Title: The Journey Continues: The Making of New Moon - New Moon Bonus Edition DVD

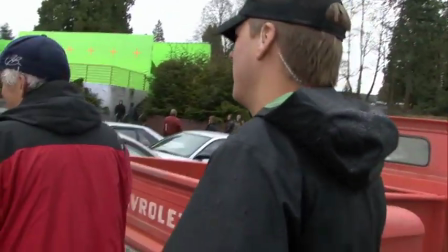(20:36)
It's both of their birthdays on the same day.
We have class.
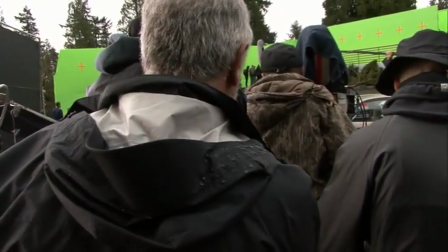(20:44) Hold on a second. Someone wants you.
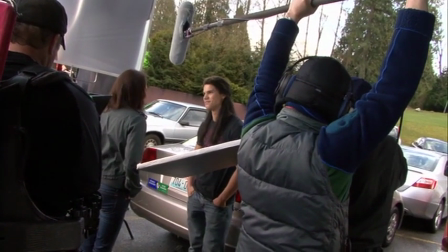(20:52) Happy birthday. I saw this the other day.
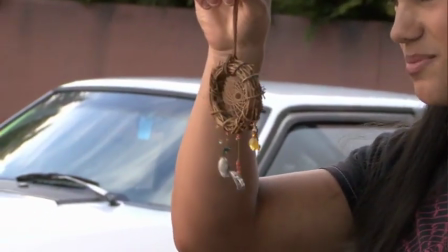(20:57) Thought of you. Catches bad dreams. Yeah.
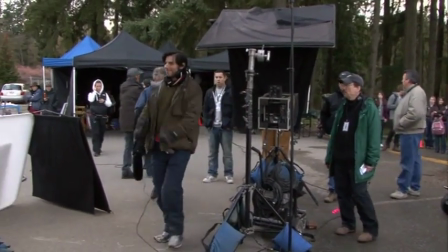(21:02) Very nice. Cut. I like it. We're checking.
On Bella's birthday, she's becoming more and more aware of her own age, and it's weighing on her very heavily.
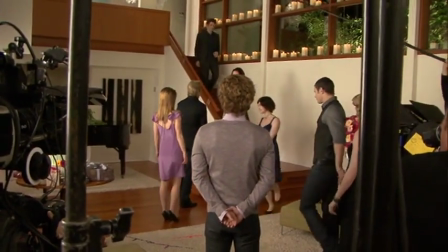(21:16)
So she's not too excited to go to her birthday. It's the catalyst for her breakup and, like, her biggest nightmare, which is Edward leaving her.
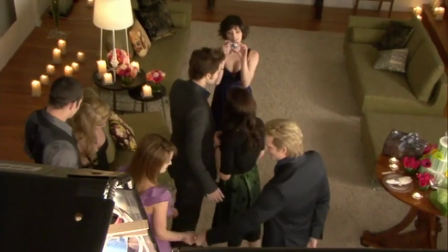(21:23) Show me the love.
It's a sort of ideal birthday party, and in the minds of everyone involved, it's all beautifully decorated and everything,
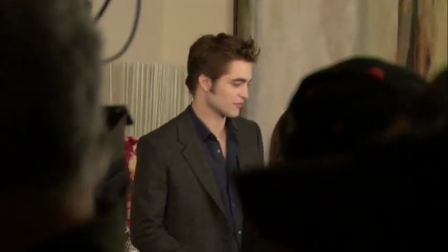(21:32)
and everyone's very happy, and Edward's looking at her thinking, she can become part of my family and my life,
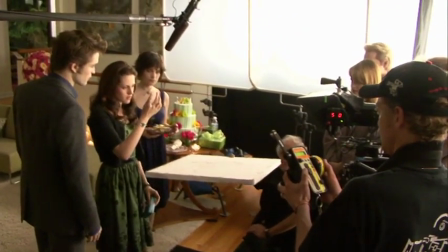(21:38)
and maybe this can work out. Of course, it kind of just inevitably falls to pieces.
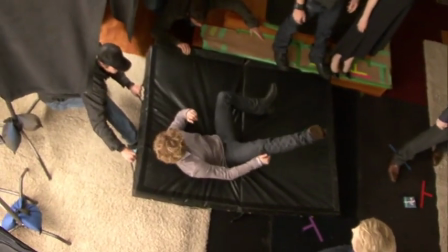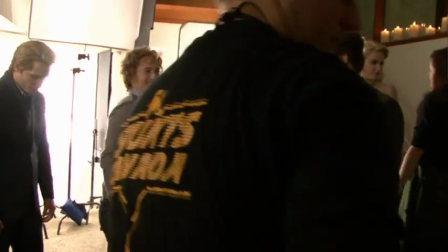(21:52) Sorry. Is that what? No, it's you. It's fine. And jump backwards.
Edward is able to stop him, but he comes back and keeps going, and it takes nearly the entire Cullen family to drag him down.
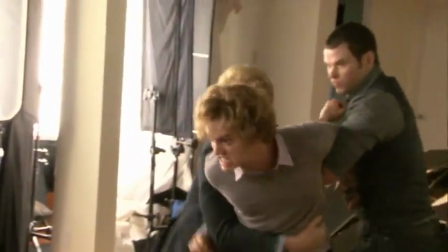(22:06)
A little bit of action, a little bit of ducking and jiving.
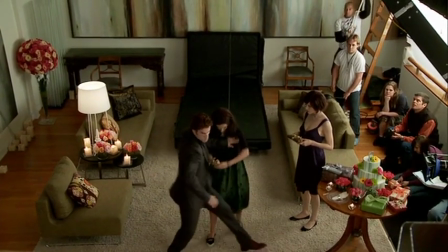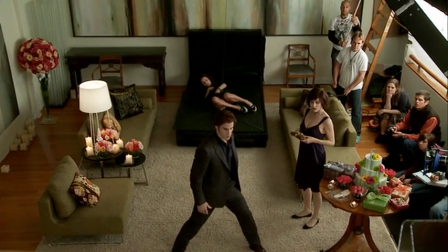(22:16)
When Jasper is thrown and when she is thrown, if you look very carefully, you'll see that none of the people there are actually our first unit actors. Hi, my name's Crystal Dolman. I am the Bella's stunt double.
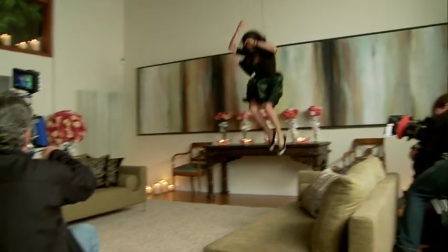(22:30)
She goes flying backwards into the painting on the wall and the glass and all the flowers and all that stuff.
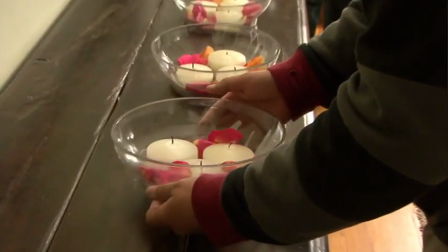(22:36)
Against this lovely table behind you, you're decorated with a whole bunch of breakaway items.
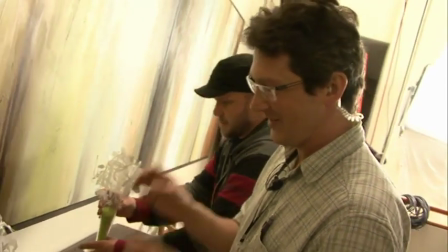(22:42)
If you were to sneeze, they'd just shatter.
Go!
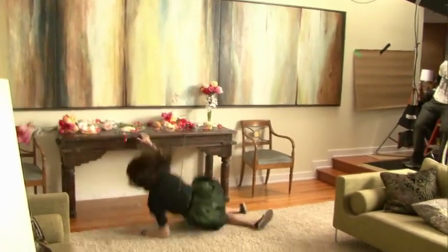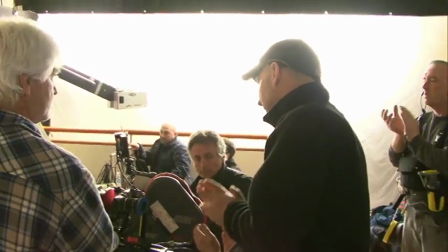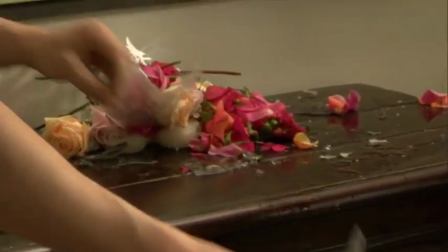(22:55) Good.
Now we're moving on to where Edward pushes Jasper backwards into the piano.
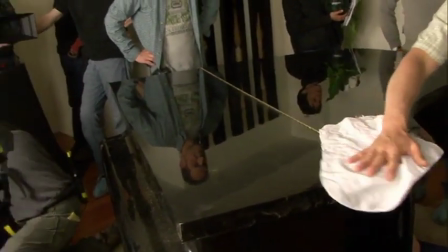(23:01)
So this is the piano. Some guy falls on top. We've got a breakaway lip, which is scored underneath to make it easy to break.
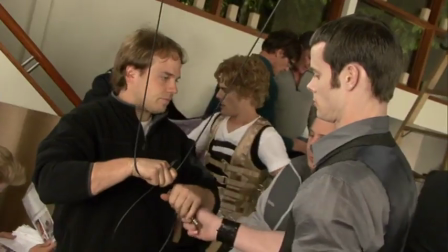(23:08)
This is just overhead shot for the confrontation going back.
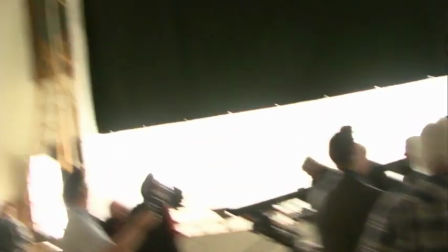(23:12)
The ratchet system itself is combined of a pneumatic cylinder that we have mounted up in a special spot.
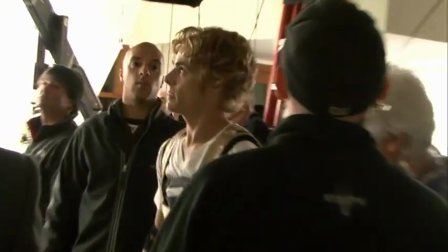(23:18)
Then we have cables that run to the guy, launching them about 15 feet backwards, about 5 feet in the air, and we land them precisely on a piano.
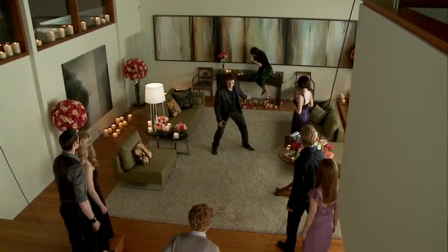(23:26) 3, 2, 1.
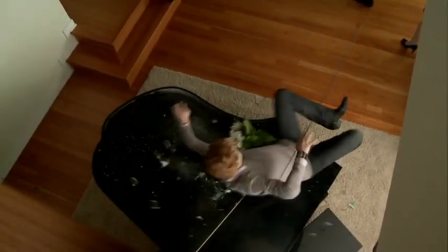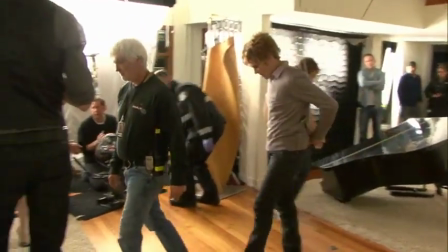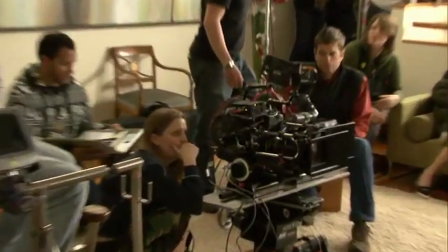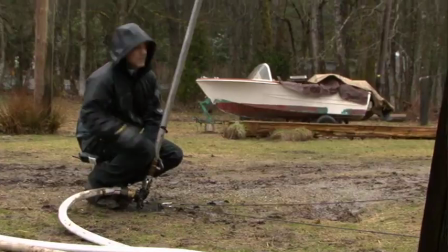(23:44) Okay, let's get ready. Rain up, please.
Amusingly enough, it's raining today.
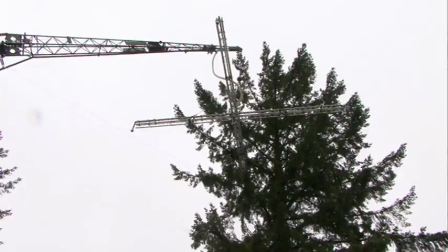(23:48)
It's been raining all day, but not enough rain to register on the camera. So even in British Columbia in the winter, you have to bring your own rain.
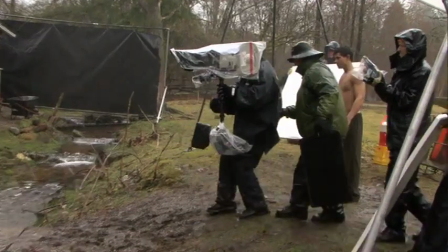(23:58) Action! Jake! Hey!
What happens is Mother Nature's rain often looks really misty or foggy. And so when we bring in our own rain, we pound a lot of water up.
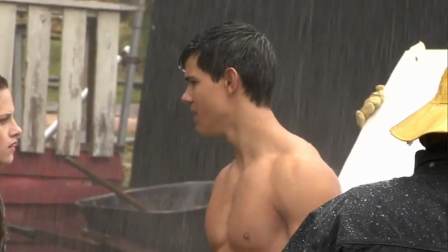(24:12)
For example, at some point today, our actress was just getting deluged with rain.
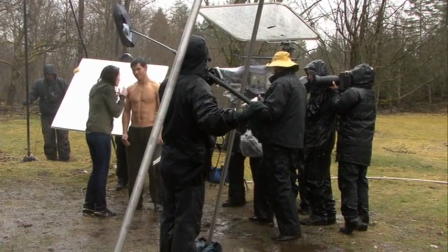(24:17) Did Sam get to you? Like, I'm drowning. Okay.
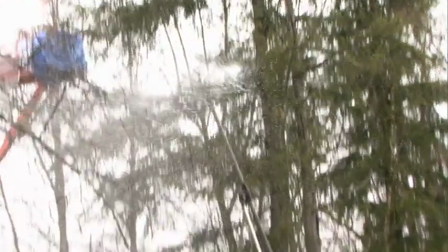(24:24) Cut. Can we diminish the amount of rain coming from this thing here? A little better.
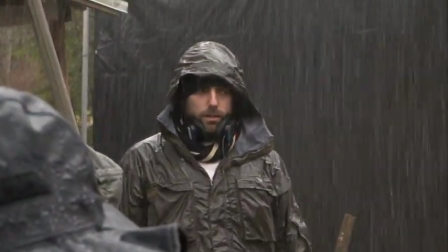(24:31) That's better. A little better.
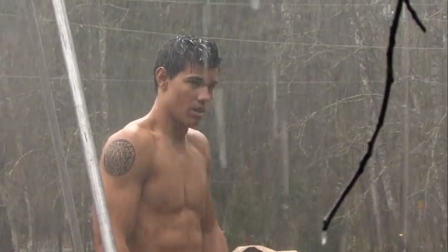(24:34)
When I'm in this 38-degree weather, and I'm naked almost, and it's pouring rain on me, I can't seem like I'm cold.
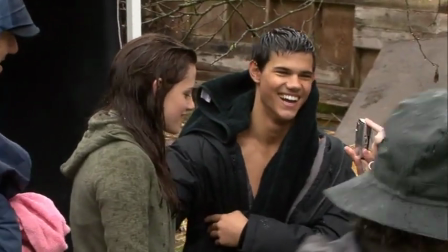(24:42)
I can't be shivering because Jacob's supposed to be just perfectly fine in it.